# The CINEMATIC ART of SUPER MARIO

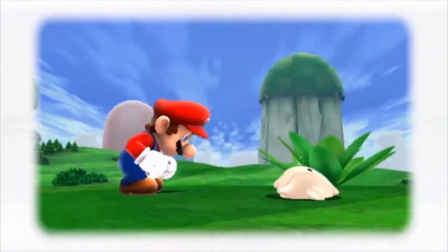These are often added to create depth and push a certain tone or to isolate parts of a shot.
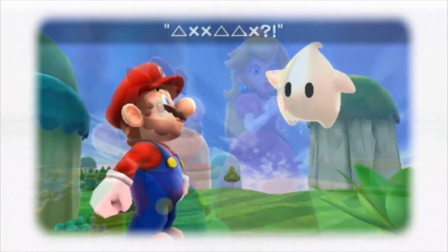Here, it pushes the frame into that of a storybook. Nice. Beyond that, every shot is basically covered by what we've already mentioned.
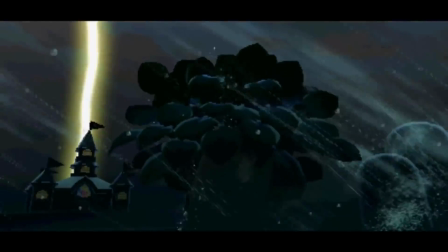So let's take a quick detour to Super Mario 3D Land. Technically still a 3D Mario, just on handheld.
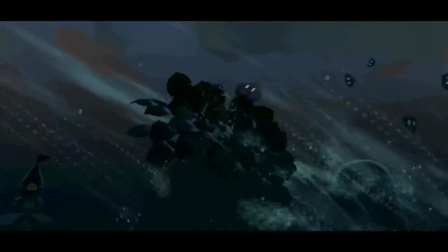For a start, it gives us the use of shadows and silhouettes to give a bit of a mystery to the Tanuki Leaf item.
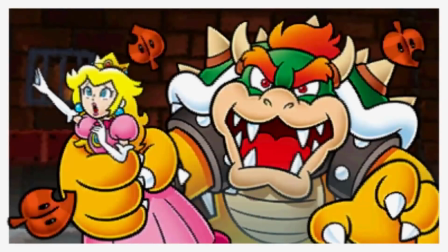Every time Mario reads a letter, we can see it's a simple image in a classic Mario style.
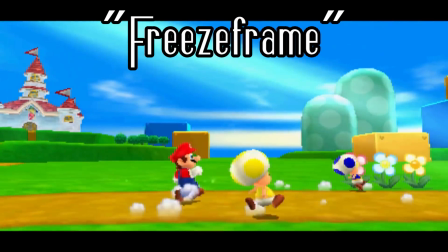At a stretch, you could say it's a freeze frame, but at the very least, switching art styles is certainly an interesting crossover technique.
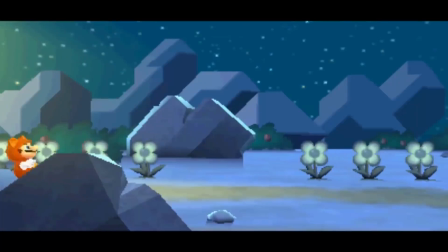And considering these scenes count for 90% of the game's actual cutscenes,
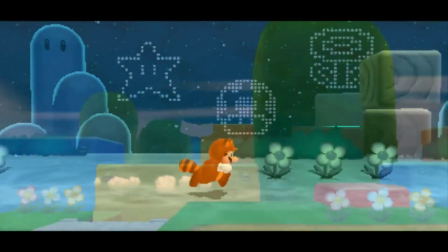the only other thing to mention is the reveal of Luigi's letter in the post-game, because it's animated almost like a paper cutout,
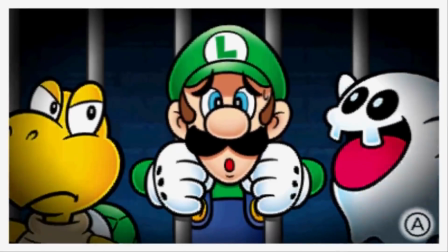through basic motion graphics animations.
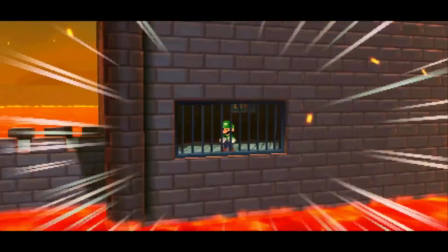And the zoom into his chamber when you finally reach him has a brief animation and manga-inspired action lines for dramatic impact.
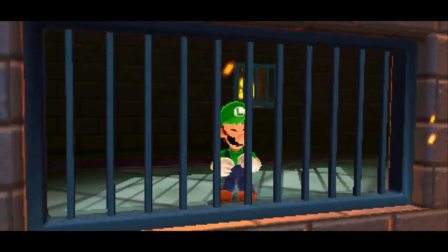Otherwise, that's all there is to say.
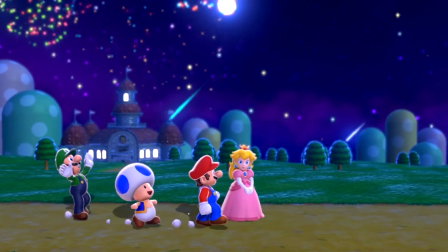So up next, Super Mario 3D World. As a start, we get one of the more in-your-face interactive pieces of music,
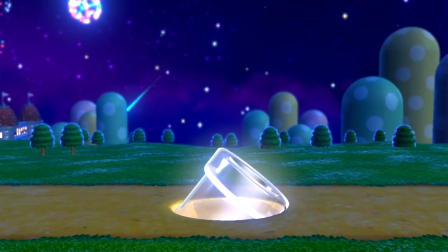as there's a clear jingle when Mario and Luigi fix the pipe, adding new life into the jolly cutscene.
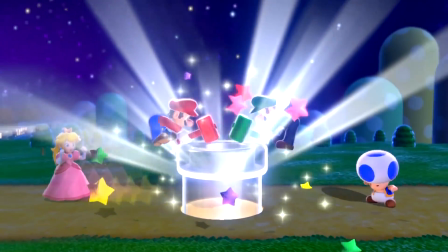The movement of characters is also more theatrical in style, seeming to stop for the money shot of certain poses like a performance.
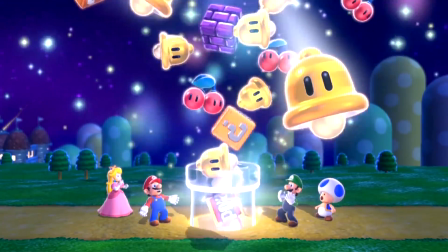Not to mention, this whole first take is just one big long shot. That's about as theatre as you can get.
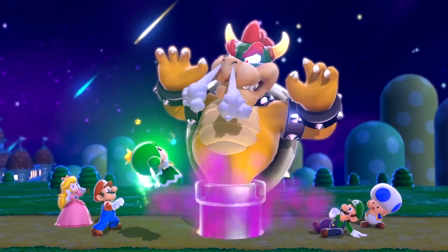Makes sense considering the circusy theme of the game. Harkening to classic cartoons as well as the original Super Mario Bros,
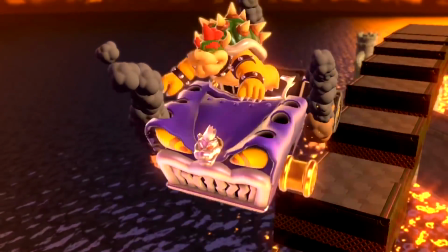the game also plays a little with physics by having Bowser float in the air for a moment before panicking and falling to the depths.
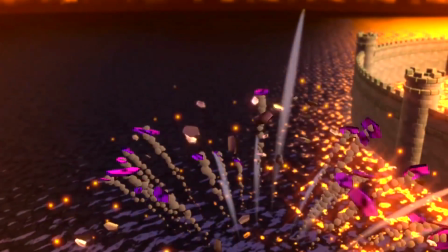This is likely a reference, but fits into animated filmmaking as well. Same as the disappearing into the sky trope.
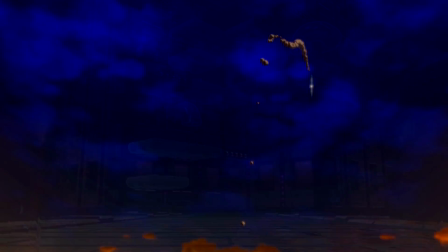And though it's taken all this time, we finally get a full-on tilting motion within a cutscene.
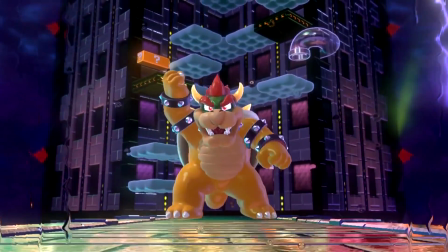Tilting is literally just the act of moving the camera to look up or down, but previous cutscenes have preferred to move the entire camera rather than just the angle.
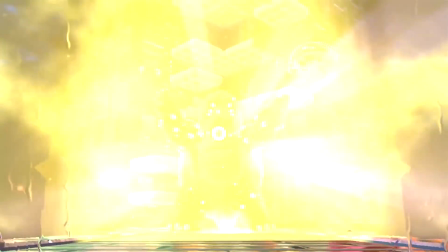But on the final tower reveal, we get the full scope of it by staying in place and letting its size completely overpower the perspective.
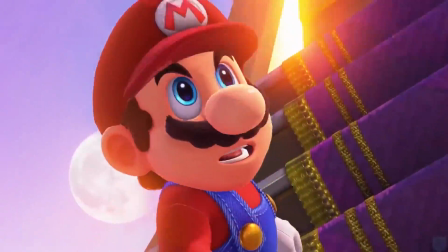And finally, Super Mario Odyssey. What else can it possibly bring to the table?
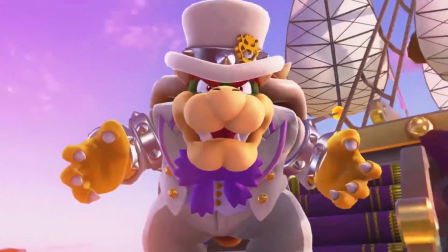Well, beyond better graphics,
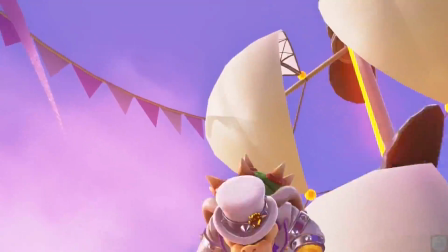the very first shot has some crazy fast whipping camera motion impossible for a physical crew to really grip players into the fast action of Mario vs Bowser.
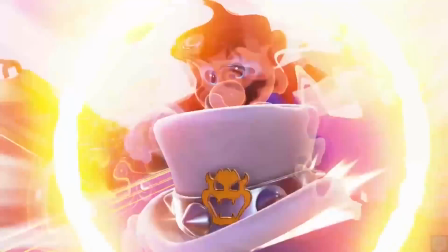Those anime action lines make a reappearance, as well as an animation technique of freeze framing for extra power and effect,
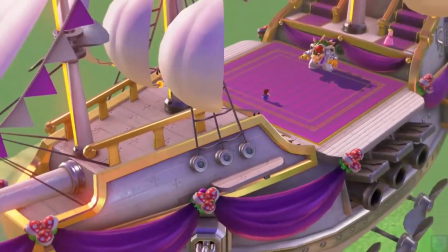clearly pushing filming techniques beyond just real life filmmaking, but also styles for 2D and 3D animation.
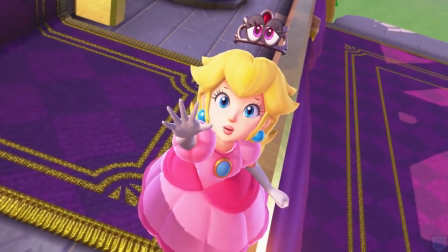On the zoom onto Peach's reaction, there's a brief motion blur to add effect into the zooming motion.
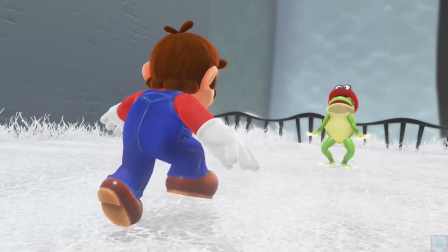Progressing more into the more special effectsy style of this game's cutscenes, when controlling the first frog,
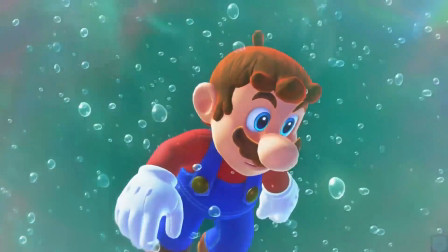the wormhole Mario seems to fall through has all sorts of superimposed images distorted and warped like a very wide lens as it stretches across the screen.
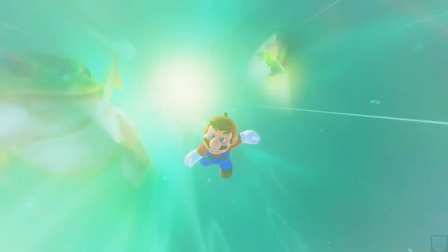This is something that can only really be achieved in post-production in normal filmmaking, but shows how far the Mario team has come to be able to add all of these special effects.
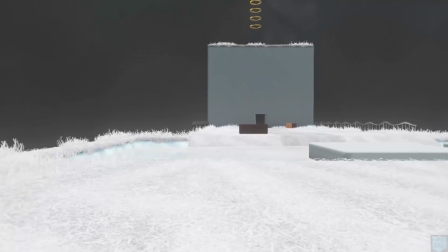The classic eyeball effect is also used here to show Mario's first-person perspective, which might be one of the first times ever in a cutscene,
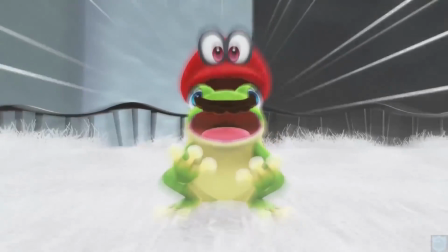and the reaction brings back those action lines and that dolly zoom once again.
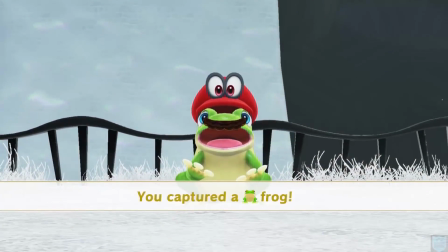Perfect for a shocking reveal.
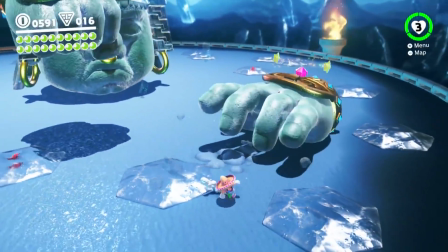And though this is more of an animation point, I do love how the first boss Knucklotech's hands and face are animated with less frames,
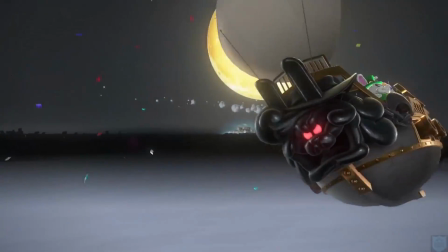giving it a kind of jittery stylistic design to their movements. Now, as seems to be a running gag, the rest of the game's pretty formulaic and repetitive.
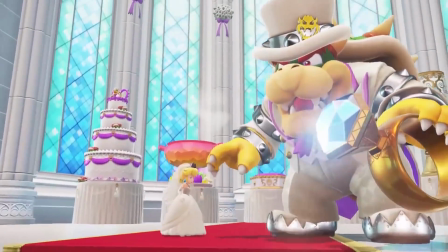So our next notable moment is the actual wedding, where in more cartoony fashion,
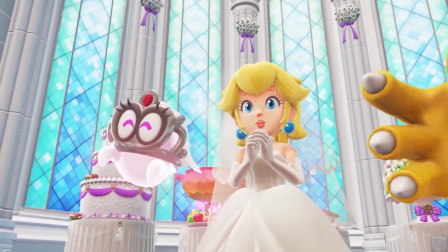when seeing Peach and Tiara's reactions to Mario's arrival, Bowser's giant hand enters the frame like a hook on stage to take them away.